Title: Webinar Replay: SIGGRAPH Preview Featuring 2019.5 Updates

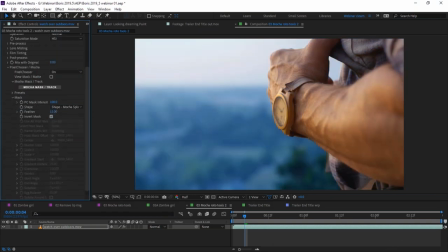Just invert that, maybe give that a bit of a blur as well, just feather that mask. And we can very easily start to get some more complex roto shapes going on. Now time is really, really slipping away from me. That's all the time I've got for Mocha.
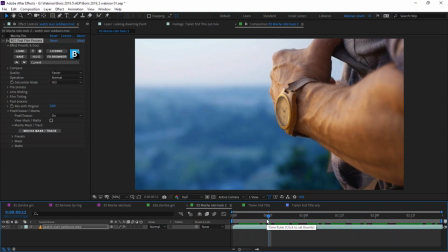If you've got any questions, don't forget to actually put them in the chat. If it's something that Jesse or Brian can't answer, I will get to them a bit later on in the webinar.
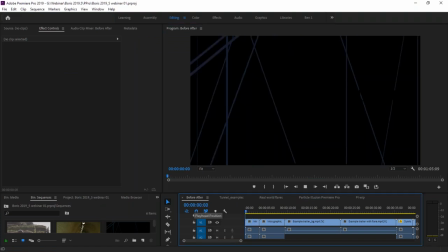It's now time to look at one of my favorite things, which is lens flares. I absolutely love lens flare. Whenever I'm shooting something, I'm always getting told off for putting lens flares in everything.
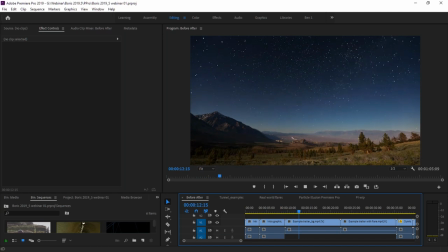It's like, don't point the camera at the sun, the camera goes the other way.
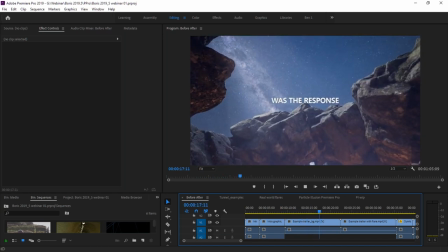But I actually think that lens flares add a real sort of life and kind of,
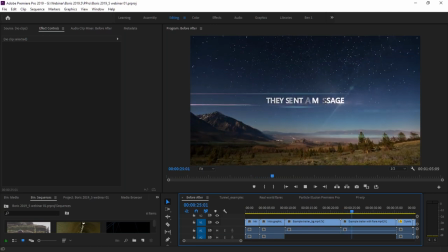I don't know, sort of mystery to a shot. Because they can take in, you know, something, in this case, it's actually something quite graphic,
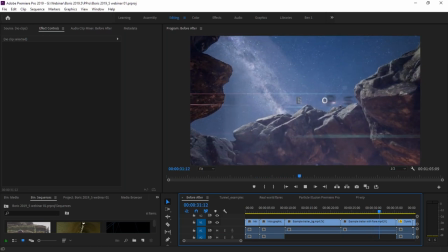and sort of dance around and give this a little bit of life.
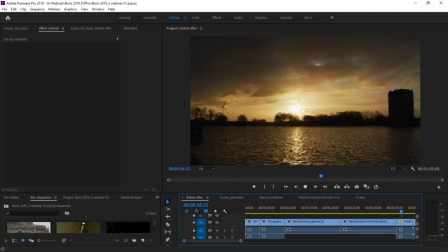And maybe I've gone a little bit too far with the lens flares there, but you know, it doesn't have to be something as bold as that. It could be something just as simple as adding just a little bit of a ring around this sun here, just kind of boosting that up.
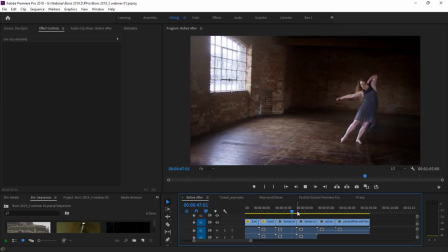Or it could be coming in and trying to help you sort of like tie together a lot of other effects.
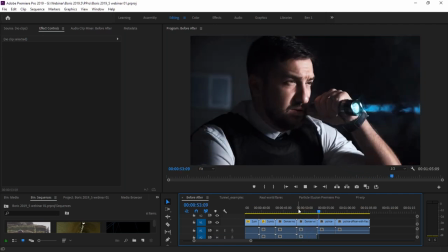So if you've got a sort of VFX heavy shot, sticking a lens flare on,
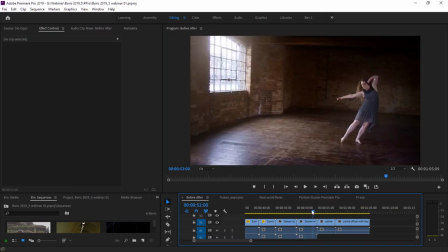or just a little bit of a lens flare glow, you know, that can help to tie stuff together.
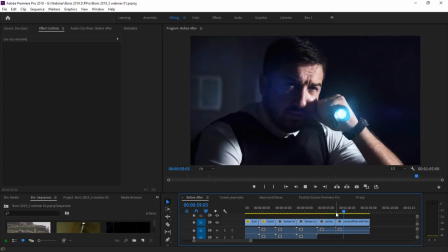But the important thing is, it is, you know, you have to have an appropriate lens flare.
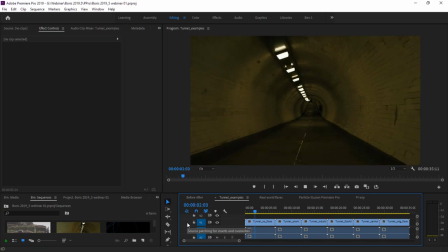So if we come into my tunnel here, we just play this through, tunnel with no flares on at all. The type of lens flare that we use actually really does kind of give and set the mood for,
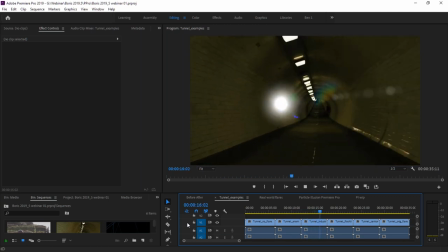you know, what the type of a project or type of film is you're working on.
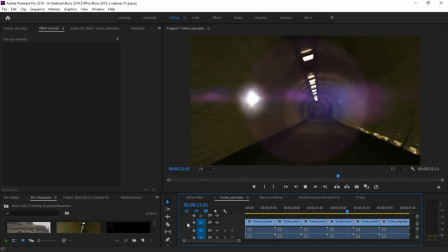So before we've had some sort of, you know, sci-fi sort of things, we've got a more natural one here.
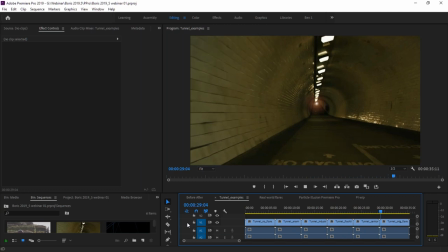Again, something more kind of sci-fi high tech. And here we have, if I just stop this
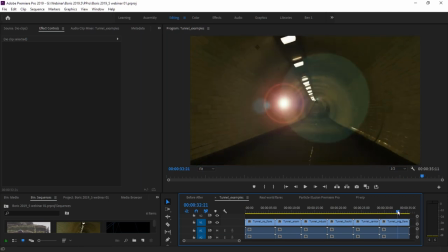just before it gets going, here we have something that hopefully you'll all recognize. This is our classic lens flare. You know, this is the lens flare that we've been seeing for, you know, 25 years
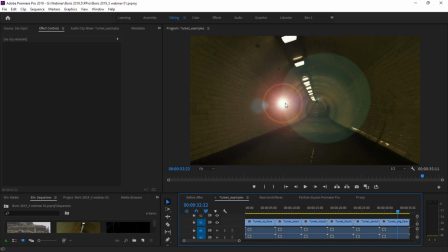in all types of advertising and TV shows. You can always pick up this little distinctive lens flare.
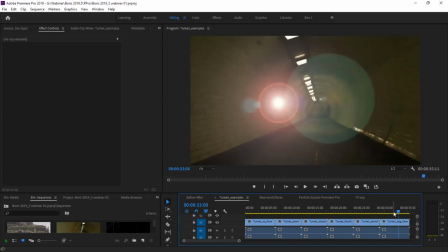The reason I don't like this particular lens flare is that it's dead.
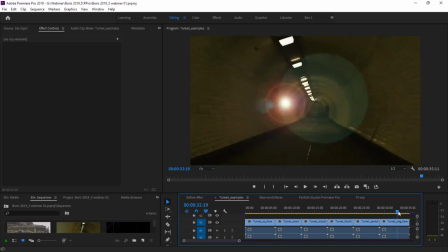You know, not only because we've seen it 100 times, but because it doesn't really do anything.
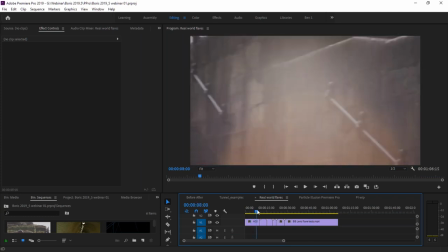You know, if I look at real world lens flares kind of move around.
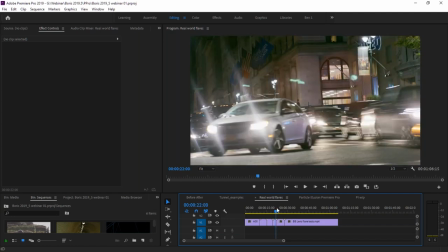They've got something special. They can, you know, they convey something different.
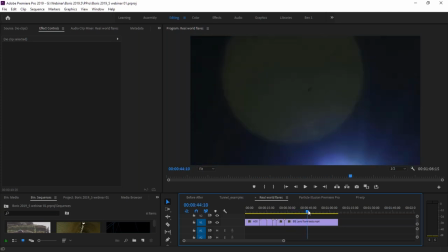They convey stuff about the glass. They convey stuff about the type of light, and they sort of dance around, and they're interesting.
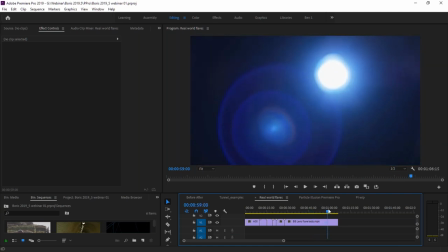I have spent many hours in darkened rooms pointing lights at different types of lenses with different types of cameras.
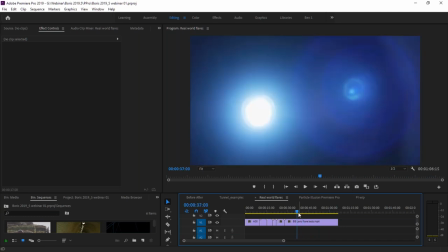Don't know what that says about me, but I seem to enjoy it.
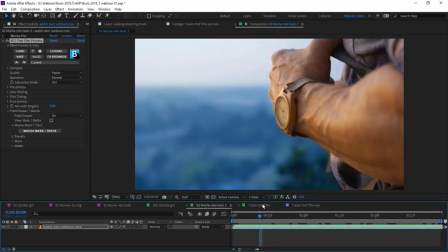So when we're coming into looking at lens flares, that's the kind of stuff that I'm thinking about all the time.
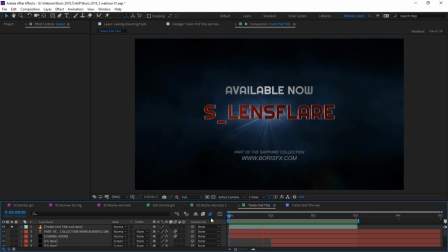It's like, does this lens flare have life? Is it fun? Is it something that would exist in this particular world that we're trying to make up? So in this case, we're going to use S lens flare to do something a little bit kind of graphic and kind of just make something a little bit shiny.
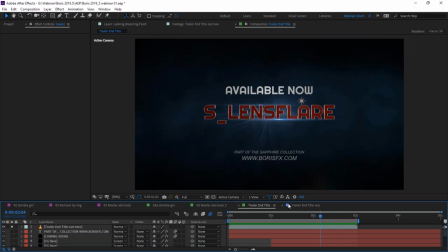We're not going to end up with this exact look. We're going to end up with something a little bit different, but it's going to be fun. So usually